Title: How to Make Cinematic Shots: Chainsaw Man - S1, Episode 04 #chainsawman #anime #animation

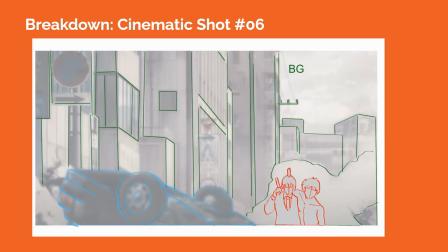249s
There is an overturned car in the foreground, slightly blurred out of focus to create spatial depth and allowing our eyes to focus in on Aki and Denji.
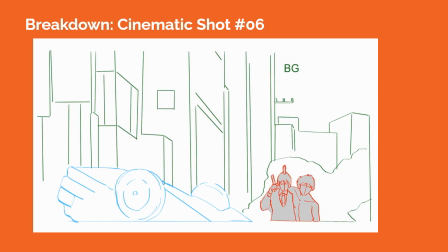259s
There appears to be dust clouds in the background that also add to the texture of the scene.
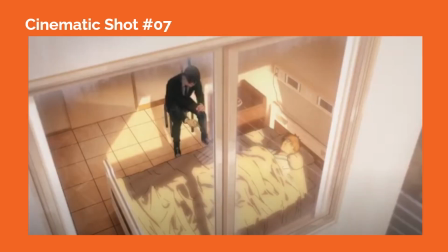263s
In cinematic shot number 7, the camera is outside the building, pointed downward, making a down shot on Aki sitting in a chair waiting on Denji, who is laying in bed. The window frame in the foreground creates a nice framing element to separate Aki and Denji in two different visual spaces, which also highlights the emotional and relational distance between them at this point in the story.
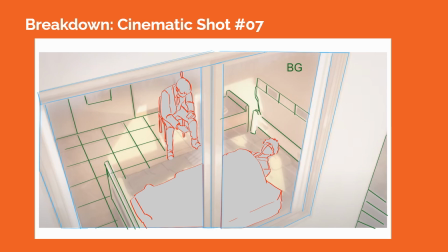282s
The outside light pouring through the window also creates a pattern inside the room, where Aki is mostly in shadow, while Denji is bathed in light.
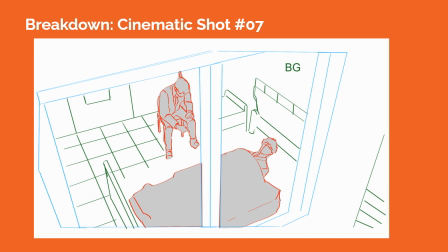291s
The floor pattern also creates a grid, allowing us to see the ground plane inside the room. In cinematic shot number 8,
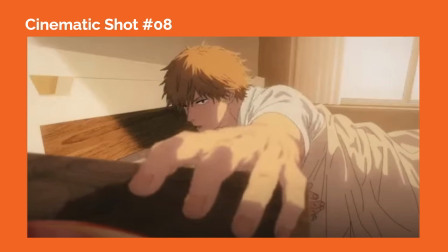297s
we see Denji reaching toward the camera for objects that are off screen. His pose is dramatically enhanced by his hand appearing large in proportion to the rest of his body, while the focus of the lens is on his facial expression.
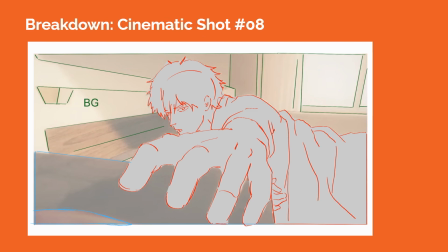308s
The perspective lines of the bed and the wall behind the bed's headboard show spatial depth within the frame. The outside light pouring through the window also put most of Denji's face in shadow, giving a little ominous tone to his expression.
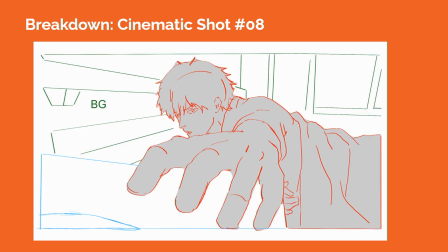321s
The camera lens could be a little wider, allowing for the spatial distortion we see in the environment.
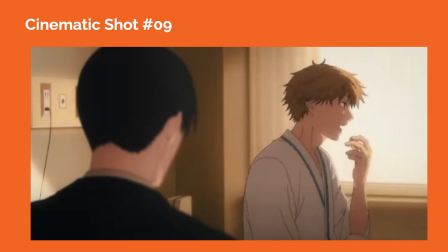326s
In cinematic shot number 9, we see an over-the-shoulder shot for Aki where the camera is focused on Denji in the midground. Denji is nicely framed by the window and curtains in the background, and the outside light is so bright that we don't see details of the outside environment.
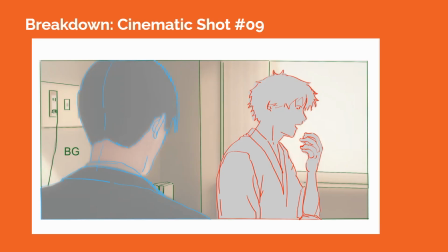340s
This creates a backlight effect on Denji where we see most of his face in a profile view and in shadow, with some highlights on the edges.
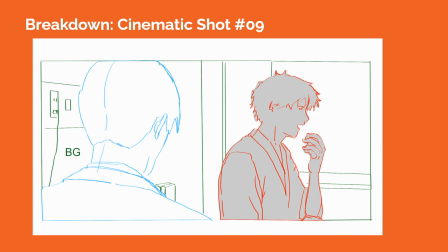348s
The perspective lines of the electrical outlets on the wall on screen left help us to see depth cues within the frame.
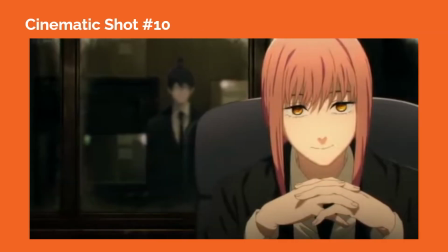354s
In cinematic shot number 10, we see a tighter shot on Makima appearing to look directly into the camera lens. She is in a tighter medium close-up where we see the bottom of the frame around the top of her necktie, and the top of the frame is cutting off the top of her head and hair.
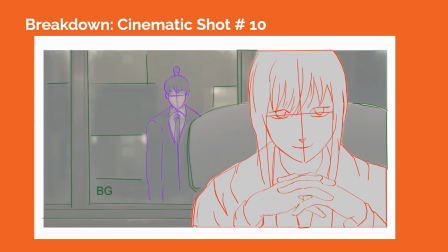368s
The space within the frame is flatter because we don't see as many depth cues or perspective lines, but we see Aki's reflection blurred in the background, along with the outside environment being blurred.
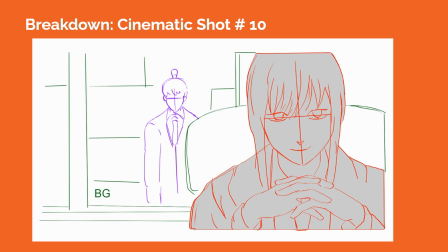378s
The window frame creates different visual spaces for Aki and Makima. The fact that Makima appears larger in the frame than Aki also suggests a difference in status, as Makima is clearly in control of the operation.
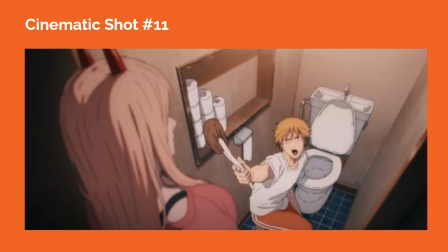390s
In cinematic shot number 11, we see a down shot with the camera above Power's head, looking down toward Denji, who is kneeling closer to the ground in the bathroom. The perspective lines formed by the bathroom walls and the items inside the room push spatial depth within the frame, also helped by the fact that Power is slightly out of focus in the foreground.
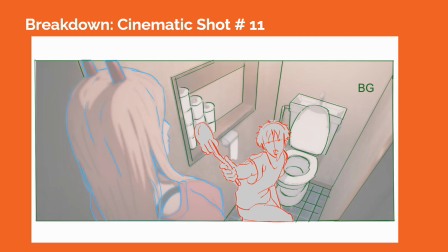409s
The composition makes Denji look smaller in proportion to Power, setting up the conversation that is going to happen between them.
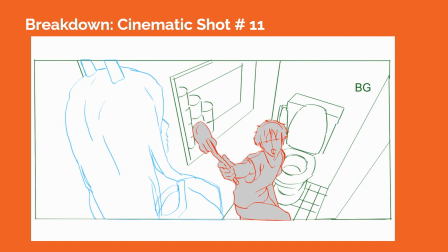415s
The top lighting within the bathroom flattens Denji's visual appearance inside the space, making him mostly lit with minimal shadows. The camera lens is likely a little wider to accommodate the strong perspective cues inside the frame. So overall, these technical descriptions of each shot helps break down the elements of what makes them cinematic.
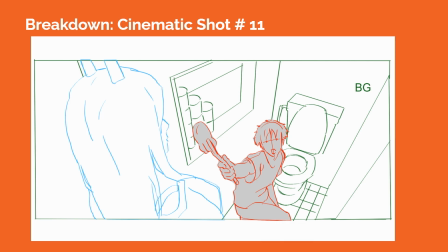434s
The language of film as shown in composition, lens choice, and camera movement are well executed in this episode to heighten the drama and action.